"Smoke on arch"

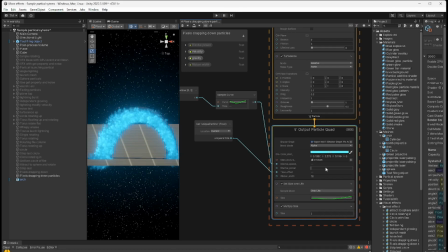(20:33)
So picking a good value for that, you know, and being able to play around with that inside of your VFX seemed to work to get the right amount of brightness.
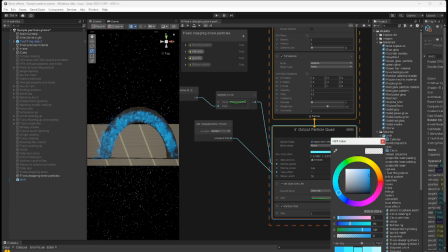(20:43)
Obviously, the color and brightness of that, it's at a 2.7, so making it brighter also has an effect, you know, how bright you want it. So you can play around with that value.
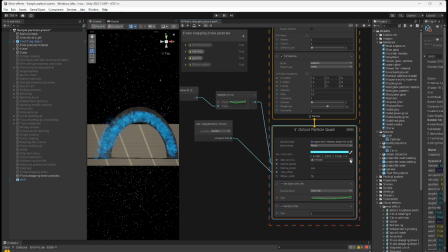(21:01)
Of course, I'm using that single smoke texture here. And then the time offset. So in order to affect that, the time is fed in as a seed
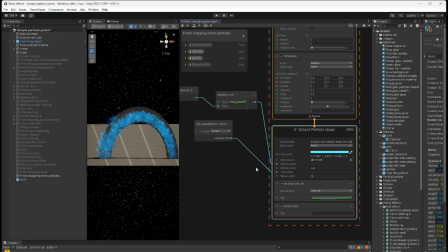(21:20)
for your noise. And I didn't want all of them with the exact same noise pattern. So, and I've showed this before, I have this custom particle,
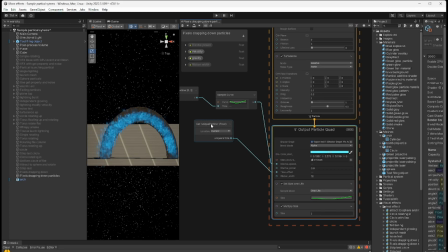(21:34)
basically a custom property, which I set when the particle is created as a random number. And I feed that into the time offset. Ribbon width I had been using before, not using it anymore. So then the set size over life.
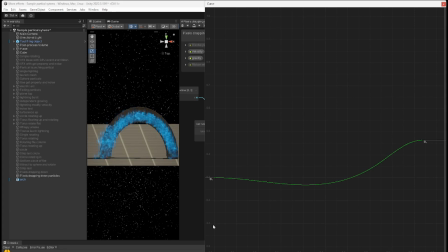(21:51)
So I start out bigger. At first I was starting out smaller, but then it didn't look natural, them kind of growing. I do want them to get a little bit bigger as I go on. So of course this graph controls their size.
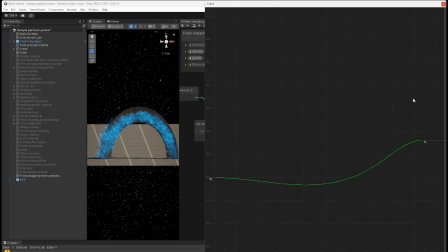(22:06)
So they start out at 0.3 and they get up a little less than 0.5, so not that big. But, and of course, again, you can spend a lot of time playing around with, you know, how big you want them in the end to get that look that you want.
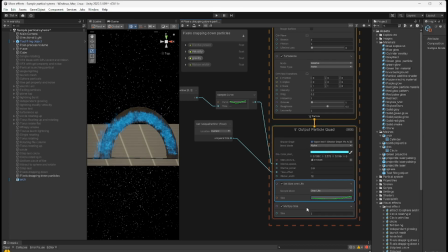(22:24)
I also multiply that by 2 to make them a little bit bigger. And this was another key one, this dissolve speed. So remember, this is controlling how much we subtract off that noise pattern.
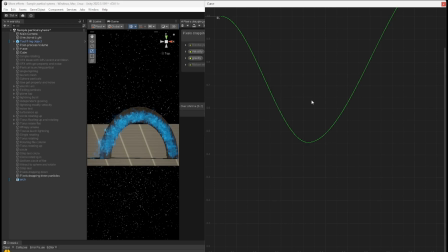(22:41)
And this is what I end up finding, is that I kept the particles bigger at the beginning, but in the beginning, they're virtually invisible. They're invisible, and then over the lifetime, remember the lifetime goes from 0 to 1, because that's what I'm feeding in for my value.
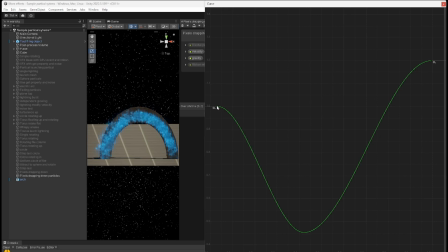(23:00)
So at time 0, they're at 1, so they're almost invisible. Then they become more and more visible as it goes on. And then as they reach the end of their lifetime, they go back to invisible again.
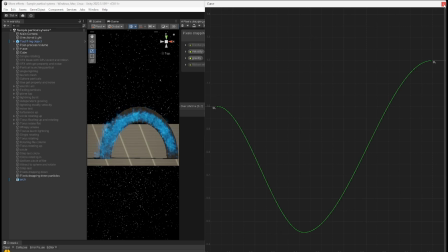(23:17)
So this seemed to get the best look.
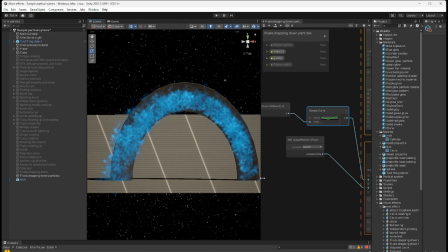(23:23)
And now if we look at this again, we can kind of see how they kind of fade into existence.
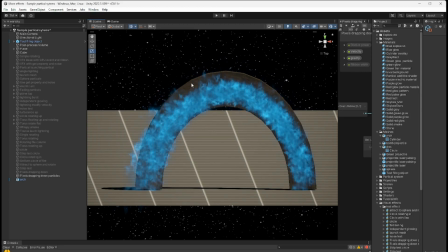(23:32)
See, the other thing is that, again, they're being created on screen. And you can kind of see them pop into existence. I really wanted them to fade in as they kind of came down.
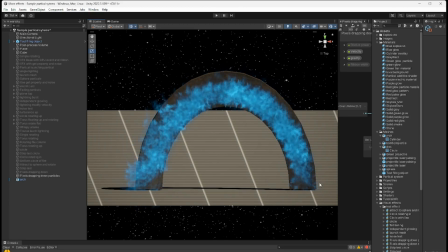(23:49)
And I could probably even move that over a bit more and make them a bit more invisible for longer.
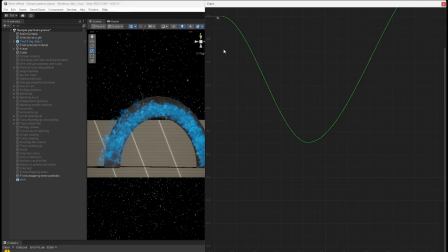(23:56)
So let's just try that. So if 0... Let's make it this, and let's keep it invisible a little longer.
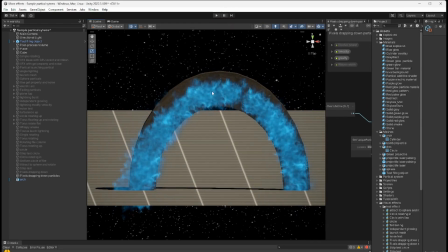(24:15)
So now you'll notice that you can't even see them, and you see them fall down less at the top. They're more being created and then moving out. So I think I like that a little better.
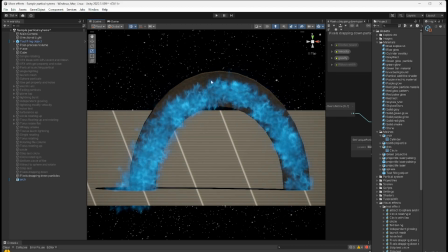(24:31)
Yeah, they more fade into existence a little bit better here that way.